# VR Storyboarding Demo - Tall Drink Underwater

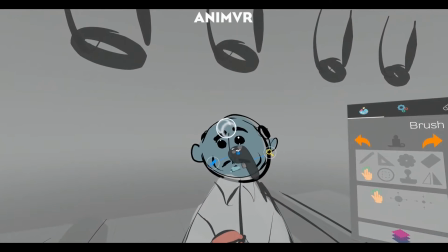(20:48)
And yeah, he's kind of just like surveying the joint.
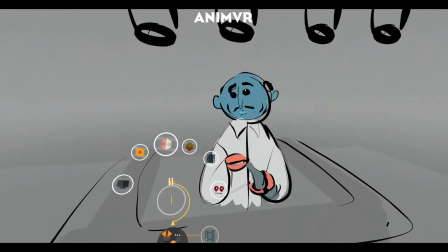(20:53)
All right, so let's think about that pose.
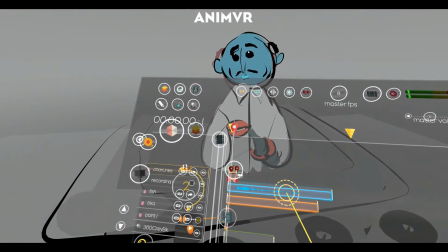(20:58)
How long does that last? Not too long. So maybe have it.
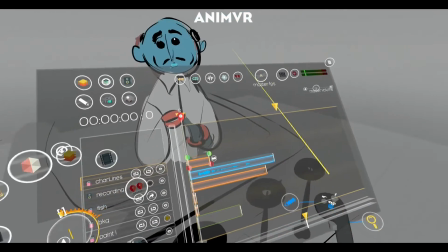(21:04)
As soon as he hears the sound, I think that's actually a good cue. I'm going to turn that volume way down.
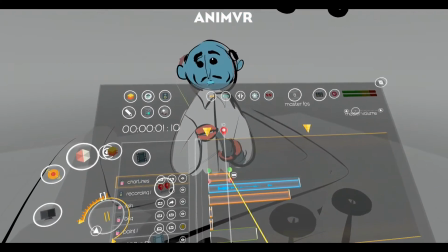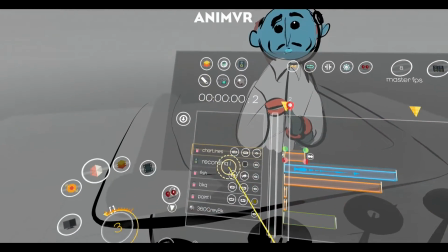(21:17)
All right, so as soon as he does that, let's make sure, yep, it's going to hold after that.
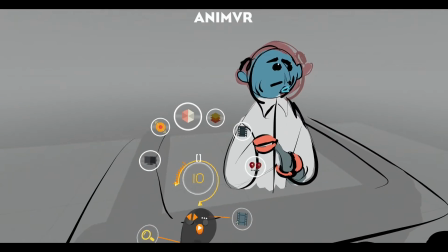(21:25)
So here, that's kind of perfect, right? And I don't even have to go in too crazy, but if we wanted to do
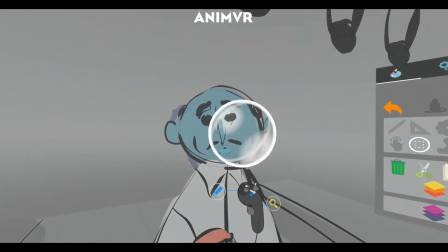(21:35)
something to kind of spice up that transition, oops,
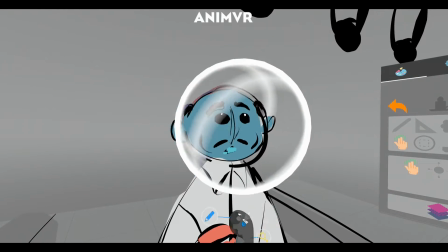(21:41)
we could have him start to turn his head.
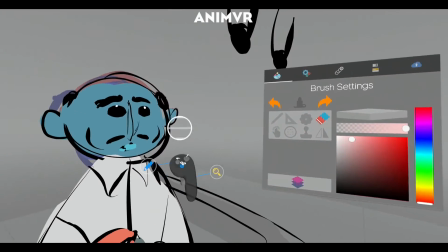(21:49)
And
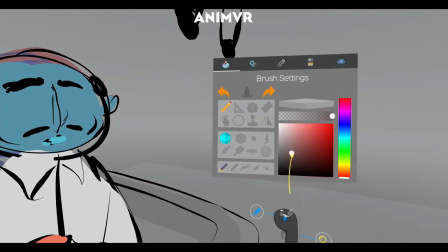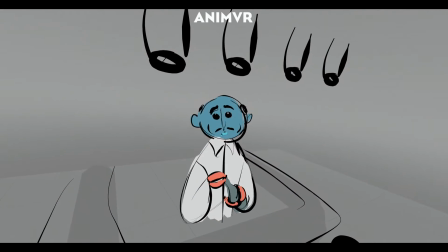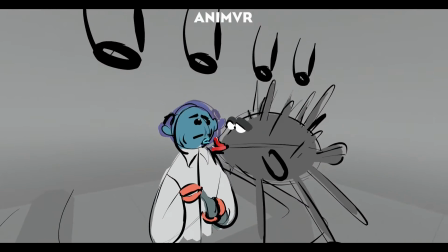(22:03)
okay, and then now I think I know what I kind of want to do here, and I'm just going to do this very,
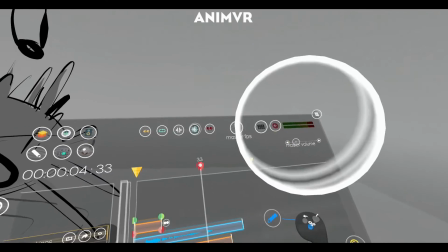(22:09)
I guess, cheaply, and I am going to turn off this audio. Maybe we'll mute it for now.
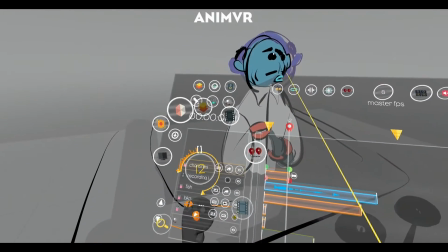(22:18)
All right, so once he gets into this pose, we're going to hold this
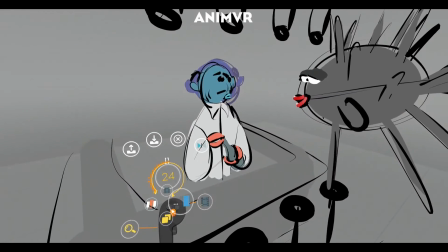(22:23)
until it gets a little bit awkward, which I think that's about there,
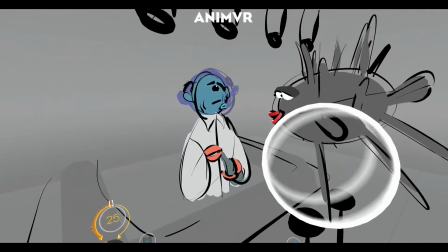(22:30)
and then let's have him.
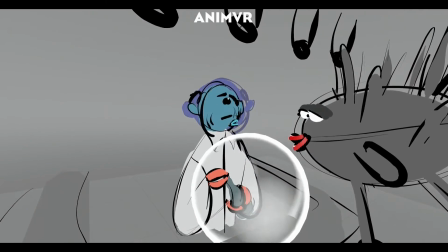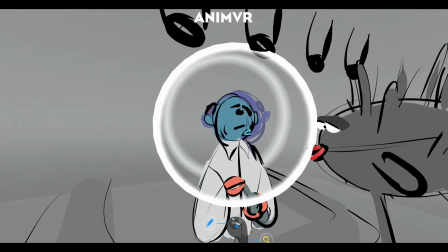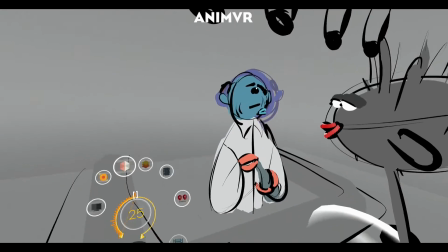(22:46)
Yep.
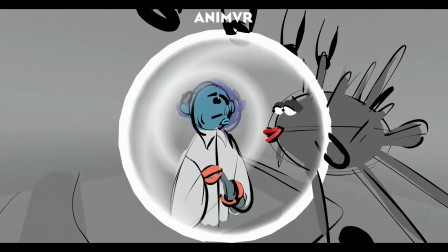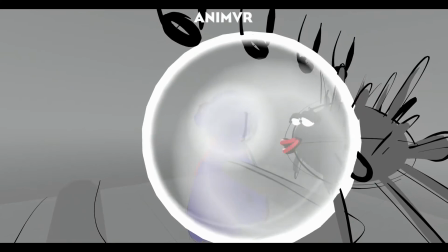(22:53)
Oops.
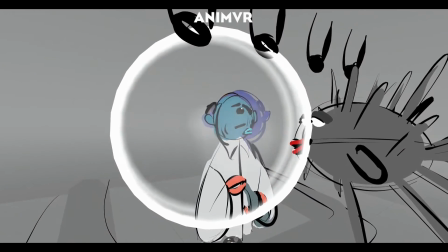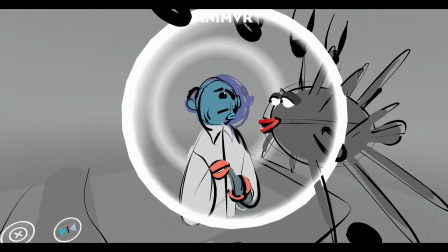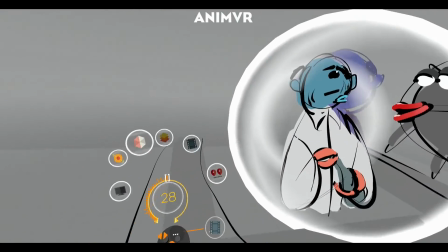(23:06)
Yeah.
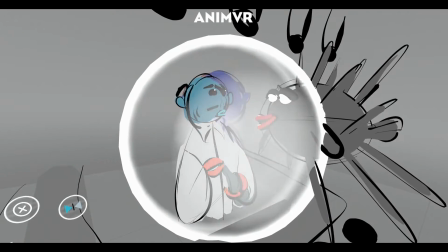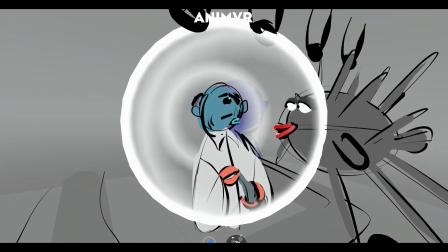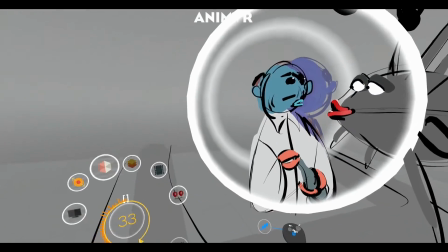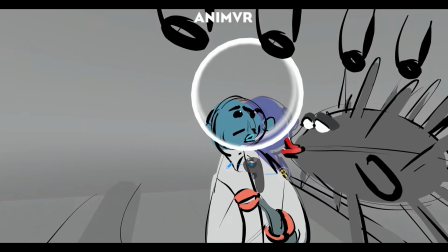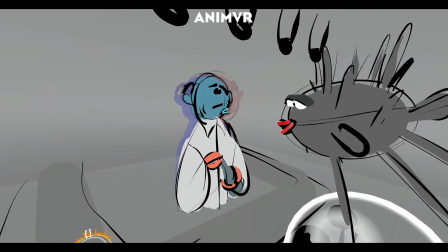(23:26)
It's okay. This is just a quick storyboard, so the fact that it's getting a little distorted is totally fine. All right, so let's see this.
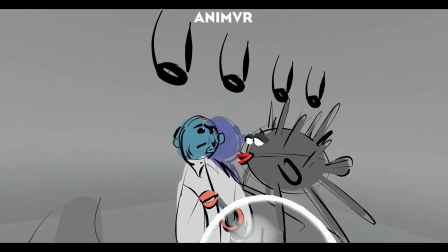(23:36)
I actually kind of like that.
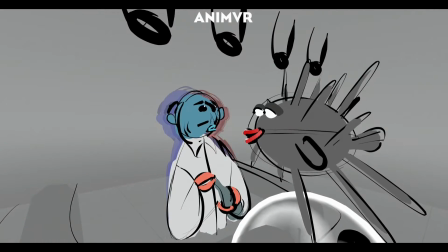(23:38)
And so I'm seeing something that's just a nice happy accident is how he starts leaning back, and then that last drawing, he kind of lifts up,
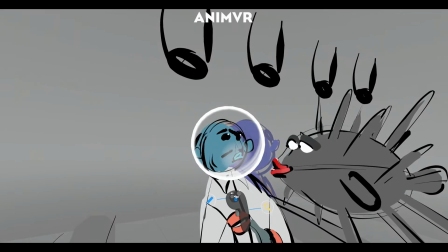(23:47)
almost like he's trying to pull his lips away from her.
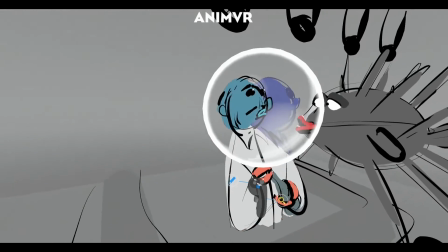(23:54)
And yeah, let's even kind of push that a little further.
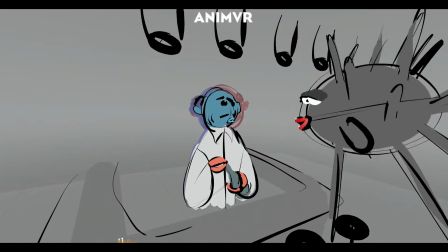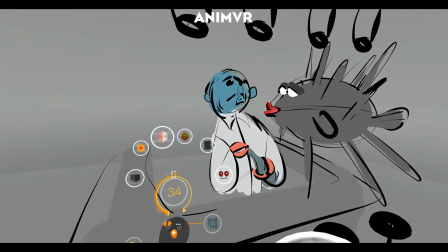(24:08)
And then now we need that pose. All right, I'm thinking it's about here.
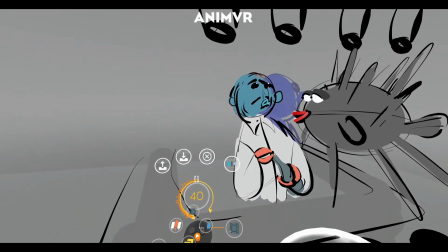(24:16)
So we're gonna do one beat before the popping of the cork,
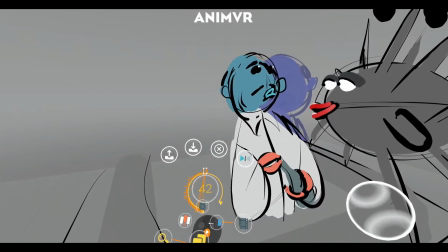(24:23)
and that is just going to be very simply a blink.
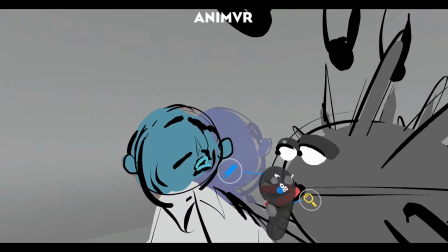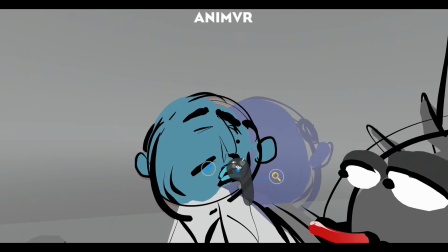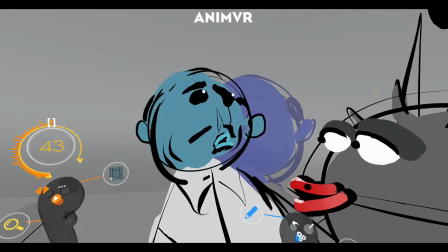(24:43)
Okay. So we've set up this kind of quick, sharp blink that he does.
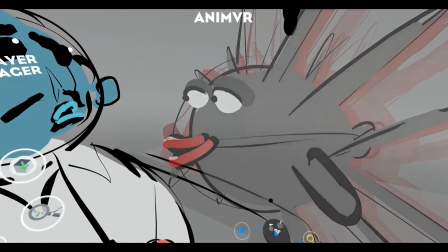(24:49)
So we're going to build up a little bit of contrast here by switching over to the fish.
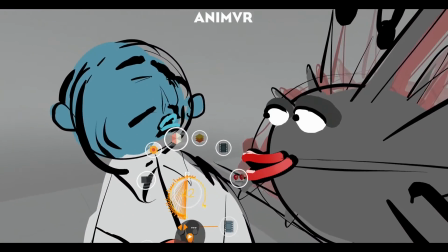(24:54)
Blink.